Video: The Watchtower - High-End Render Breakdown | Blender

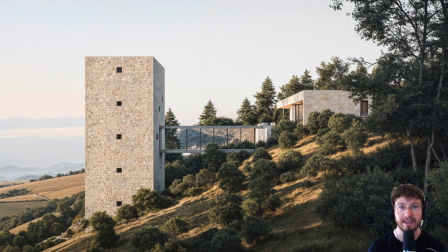[0:00]
This is my most detailed exterior renders I've ever done in Blender and today I'm going to be taking you through how I actually created this scene.
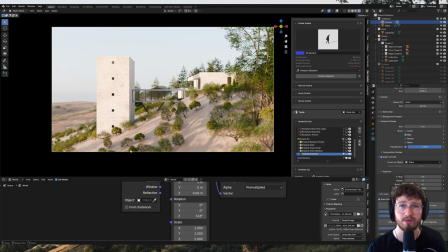[0:07]
If you've ever struggled with realistic lighting in Blender,
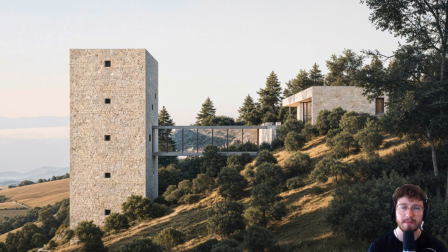[0:11]
placing vegetation naturally or even just making your renders feel alive, you've come to the right place.
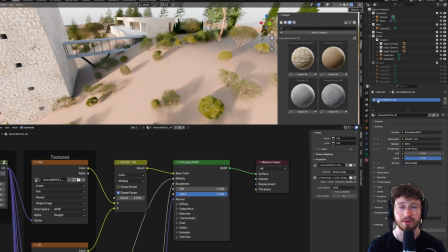[0:17]
I'll walk you through from start to finish through the entire scene sharing secrets,
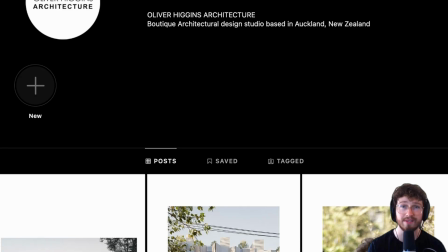[0:22]
tips and tricks I've learned in the ArcVis industry over four years.
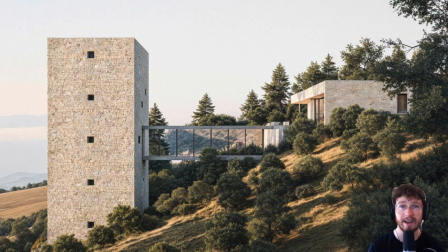[0:27]
Plus at the end I'll even teach you a very simple AI trick that you can use to take your render even further.
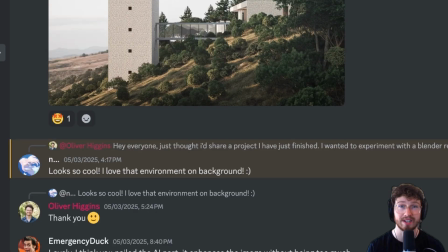[0:34]
And if you want feedback on your projects you can check out my free discord there's a link in the description.
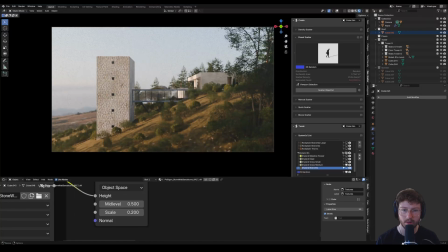[0:40]
So let's jump into it. Alright so this is what the scene looks like when I jump into Cycles view of Blender. Now you'll notice it does look a little bit different to the actual final render. And that's mainly because I've got some of the vegetation turned off.
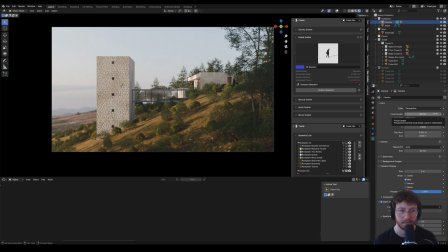[0:57]
So starting with the camera I really wanted to pick a quite a tight focal length. So I did 50 millimeters and that just kind of creates quite a nice sharp linear composition. If I go to down down to something like 18 or 10 it's going to be really wide and that's more of a fisheye effect.
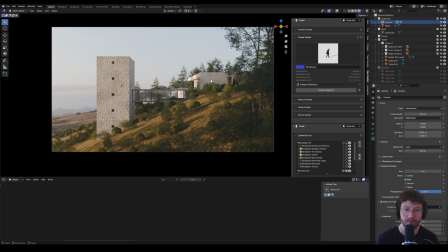[1:17]
So I really wanted to create a nice tight kind of landscape shot and 50 millimeters is pretty good for that the next setting that I chose was enabling pro lens which is a really cool add-on you don't need it but it just creates a bit of depth of field I chose an
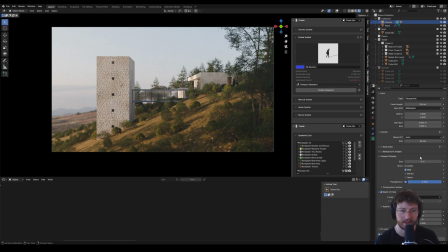[1:35]
f-stop of 5.6 and that's just kind of like really good for a 50 millimeter focal length if this makes absolutely no sense to you don't worry about it just play around with focal length depth of field is kind of an added bonus but the real magic comes in here with the composition in terms of layering the foreground elements you can see
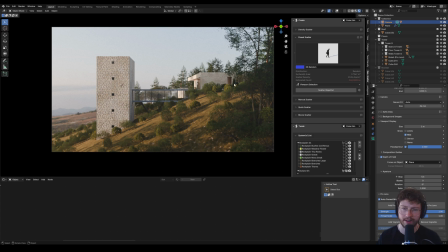[1:55]
the vegetation creates almost a frame to allow the eyes into the scene and i did that with some vegetation but really with the camera placement i wanted to make sure that this was centered in kind of this house up here was um you know just off to the side with the cool bridge in the center it's a pretty
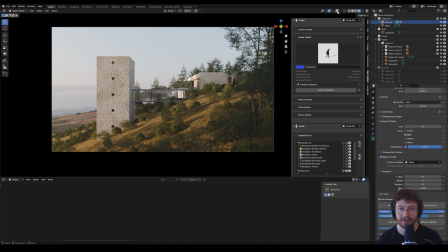[2:14]
standard composition i mean you can't really go wrong with that moving on to the lighting I chose a HDRI that actually has a really really cool rustic background to it I will share that on kind of link in the description you can actually get it for free on Polyhaven it just kind of created the
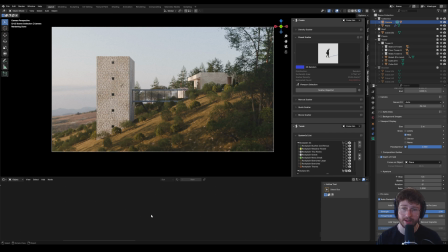[2:33]
perfect environment and mood that I wanted the sun angle just kind of worked perfectly with the background so the actual HDRI I picked for this is this one here I didn't even Forestburg Mountain Lookout 16k I really needed a high resolution HDRI because if you're using it as a background you don't want it to be super pixelated even though with my camera settings enabling depth of field actually blurs the background and creates a really really nice kind of effect and it also helps to blend in the foreground kind of mid-ground elements as well and the lighting direction here was chosen mainly to allow the landscape tree elements to actually create some really cool shadows up and down the landscape and I chose a lighting to the side of the building because side lighting is great I mean it's it's such a standard angle of lighting that yeah it's just easily it works so easily you don't have to mess around too much I really try to avoid having the sun behind the camera because it actually wrecks the whole scene the materials look weird and flat so yeah I really wanted to pick quite a dramatic time of day which is like golden hour to create that quite a Tuscany French Italian landscape kind of feeling and picking the sun direction off to the side just worked perfectly these kind of shadows wouldn't be possible without that kind of effect so i'm going to show you exactly what changing the
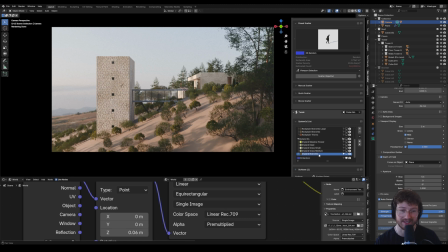[4:12]
sun angle does to the composition i've just turned off the grass because it is so heavy my scene is borderline going to just crash so if i change the rotation here this is the rotation to get the sun kind of along the side if i change this to like
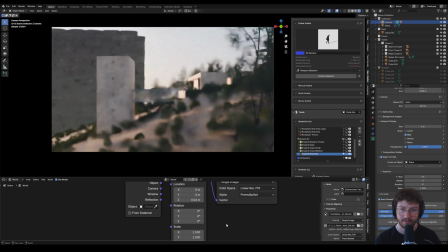[4:30]
zero let's just see what that does okay there's
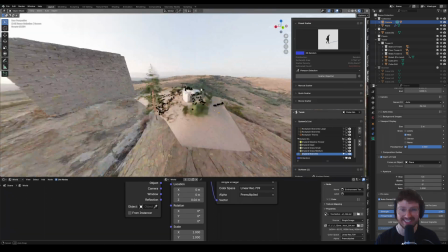[4:35]
actually this cool thing that's actually in the HDRI which is
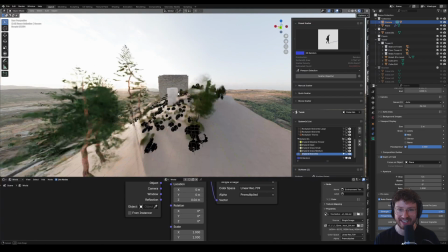[4:39]
cool I just don't want to see it so let's get out of the view real quick and I'm
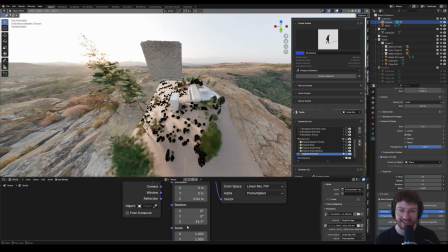[4:44]
just going to change this rotation until it's behind the camera you might already know this
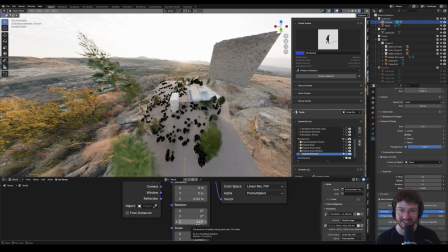[4:49]
you might already know it's going to kind of look terrible but it's really important that you see the difference that hdi direction makes it really
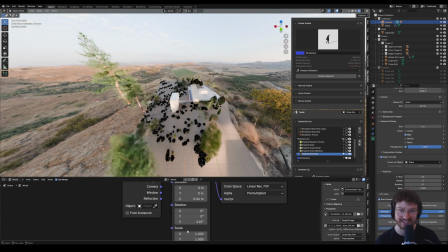[4:57]
is like if you want a good render picking the right sun angle is one of the easiest things that you can do to get a good render okay
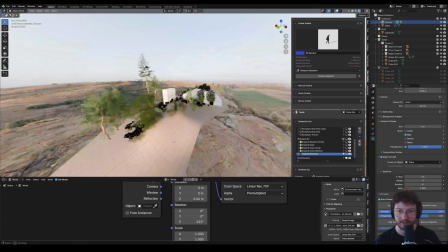[5:06]
so we're pretty much behind the camera now you can see this is where the camera is well it's actually way back here because yeah
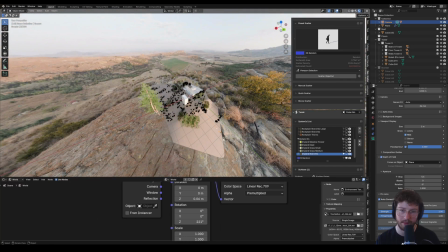[5:14]
i wanted a nice zoom kind of lens and you have to pull the camera way back even though it looks like it's right up there it's actually not so
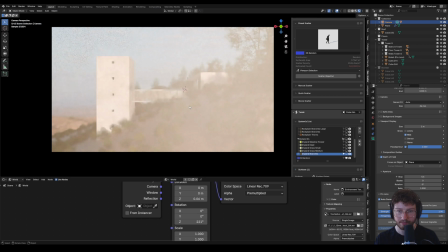[5:21]
yeah this is with the sun directly behind the camera okay if
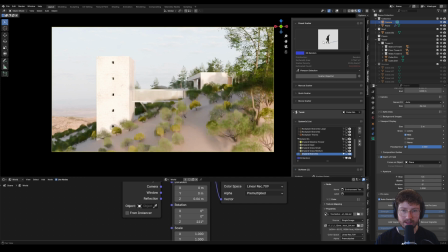[5:28]
i turn pro lens off real quick because it's so realistic that if the sun is coming from behind you it's actually going to create some cool effects look at this this looks horrendous okay you really want to make sure that um
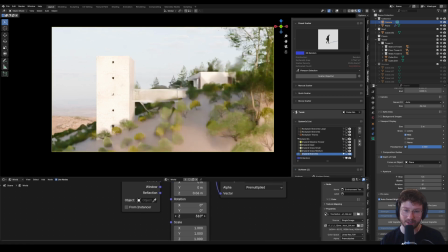[5:43]
the sun isn't right behind the camera if i keep pushing this around to like i don't
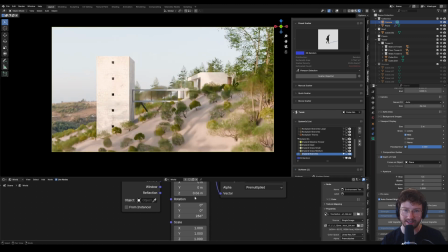[5:48]
know 280 that's starting to starting to be okay okay 290 we're going to keep moving this across and notice how it's shifting the background as well you really want to make sure that you're balancing that let's
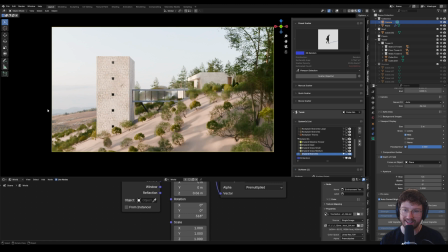[6:03]
keep moving it okay this feels good this is pretty much where it was at let's keep moving it this still feels okay this feels great it really doesn't matter where the sun is as long as it's not behind the camera and it's you know it's kind of either off to the side or it can even be behind the the focal point and that actually creates some really amazing um
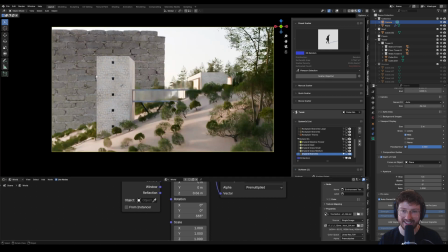[6:27]
cinematic kind of vibes to it if you don't have a brick wall right there okay
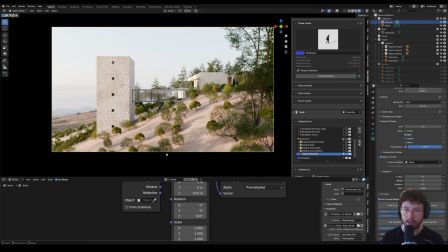[6:33]
so let's reset this back to 320 and i'm gonna jump on to the material creation so i chose the polygon add-on for their really cool sandstone the sandstone stone wool
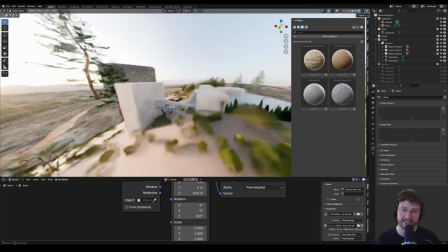[6:49]
oh that's a tongue twister i did apply a bit of a trick at the end to remove
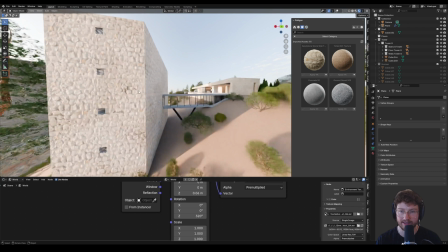[6:54]
the tiling but you can see it's a pretty damn good looking material
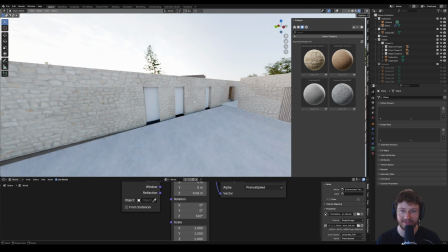[7:00]
wow this focal focal point focal lens is insane none of this is actually done
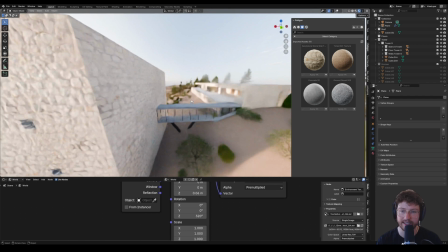[7:06]
but you can see that's kind of the material i did actually do a little bit of vertex painting to
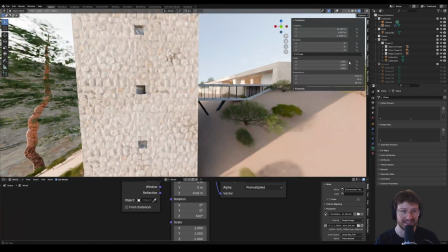[7:11]
let's just fix this focal length because it's giving me vertigo
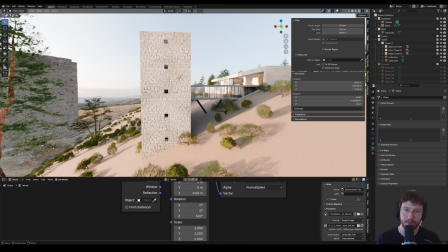[7:17]
let's do like 20 okay that's better so i did do a bit of vertex painting and let's just walk through the material how i did that i'm not gonna go into vertex painting this is just a behind the scenes but
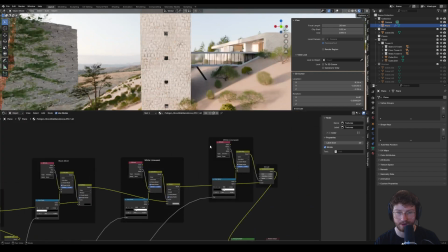[7:30]
basically i've got a few different effects within the principal bsdf that tie in to the base color so i've got kind of a black mold effect and by the way blender guru has a great kind